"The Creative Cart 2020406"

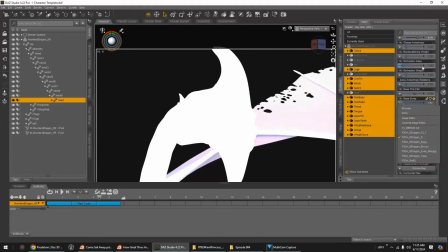Dan, look down. It's right there.
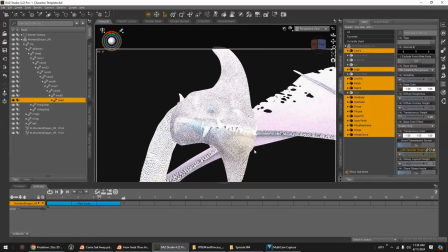It's weird when you're doing this stuff. Yeah, see, I'm going to load the bump, and then I'm going to load the... Then I'm going to browse for the specular map. That's funny.
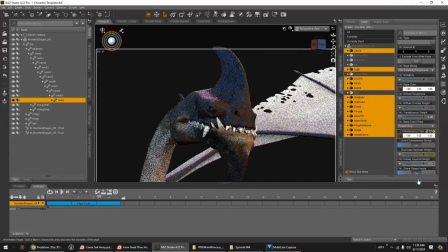So I just showed myself that the texture map was the one that ends in the word brown.
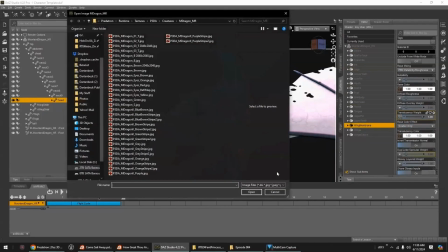Wow, it looks cool with that bump map in the translucency weight.
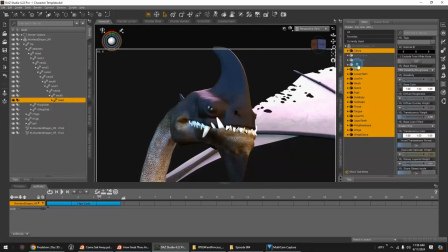Perhaps I tried the specular map and I didn't like it.
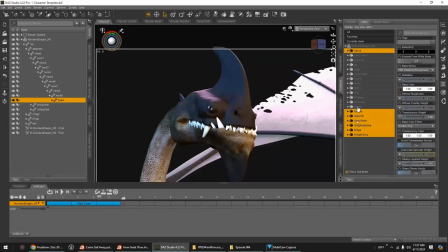So when you see me messing around like this, where it seems like I'm taking forever, it's because I'm keeping an eye over here for these maps to change. As soon as I see one of those maps change like that, then I deselect it again. And then I'm also just trying to,
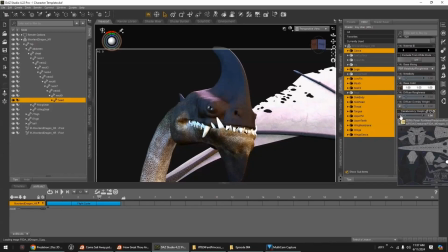I'm questioning myself as to whether what I'm selecting really should be selected. And so I'm looking at what I want to do.
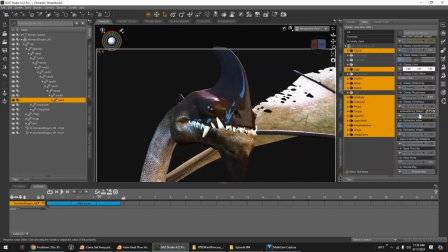I'm going to add the, see, so that's what I did with the specular map. I did see the specular map, but I didn't want it for translucency. I wanted it for, no, I didn't want it for glossy. I did want it for glossy roughness, but I changed my mind and got rid of it.
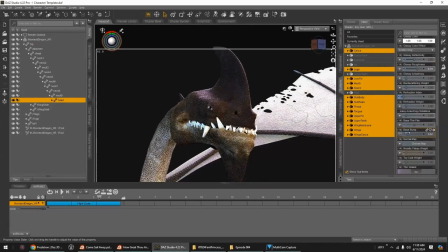I thought it looked pretty cool. Just had to be turned down a bit. There, I put it back in. Oh, he's looking pretty cool.
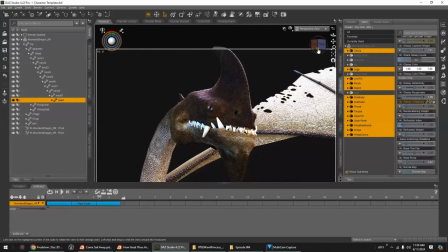That bump map really looks nice. So as I work these things,
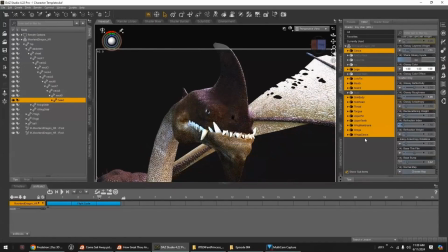eventually I'm going to want a creature like this
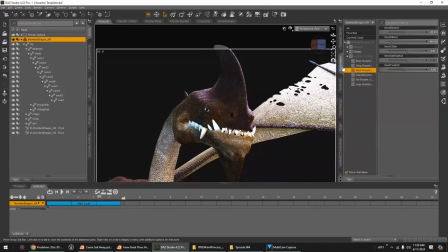sometimes to have a little bit of gloss to it to give those scales a shine. But looking at the bump on here,
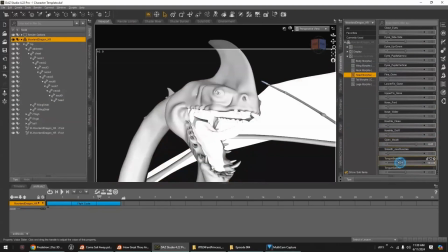it's reminding me more of elephant skin than of a shiny snake scale.
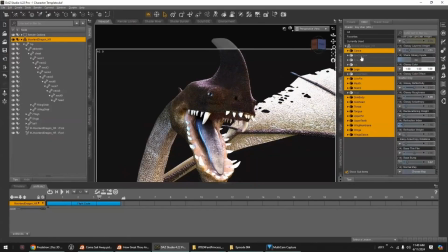Wanting to keep away from it being too shiny is my aim, because if you look right in here, to me, that is some precious detail.
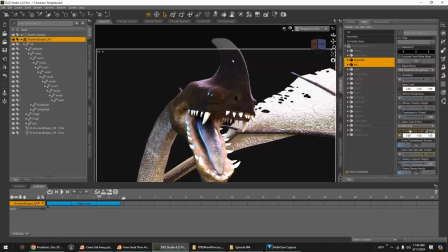It really, and everywhere actually, but right in here with this particular lighting, we're really catching something special, that adding
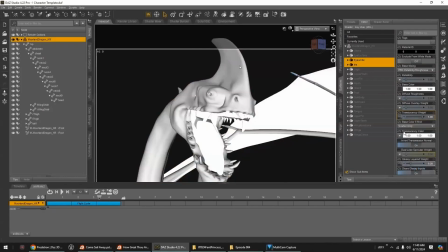gloss to that, giving this a wet look, might almost feel like a crime.
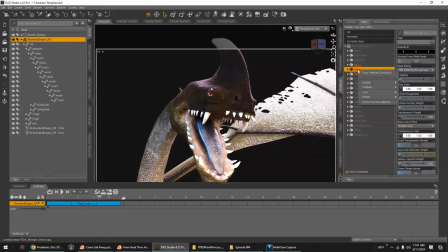But that wouldn't stop me from trying it. So, deliberate decisions. Here I'm selecting the teeth, and I'm making them a little more like an old bone
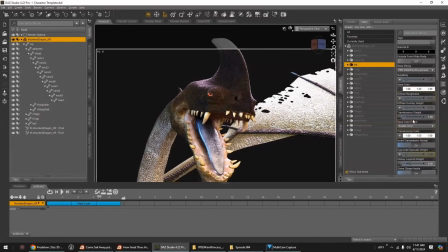idea, feel. And so I'm going to
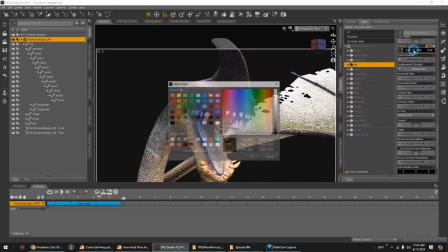work that in.
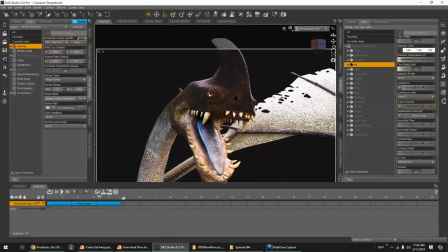Now I'm actually, I just took the texture map of the eye and I put it in the emission
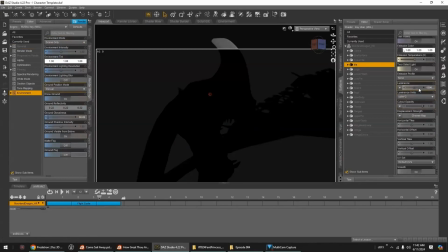slot, the emission color.
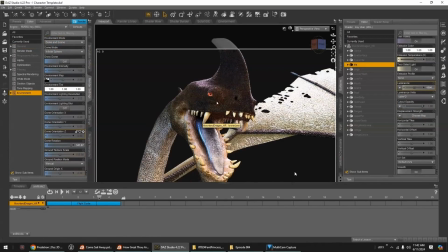And now I made it so that it's seen lighting only, so we could indeed see that the eye was glowing. And then I opted to not make it brighter so that it It stays more subdued.
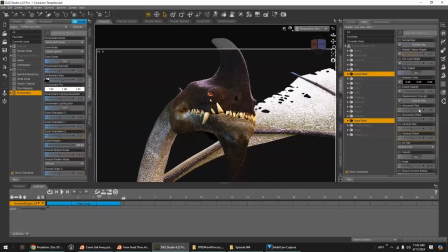But now, if he goes into a cave, his eyes will be glowing.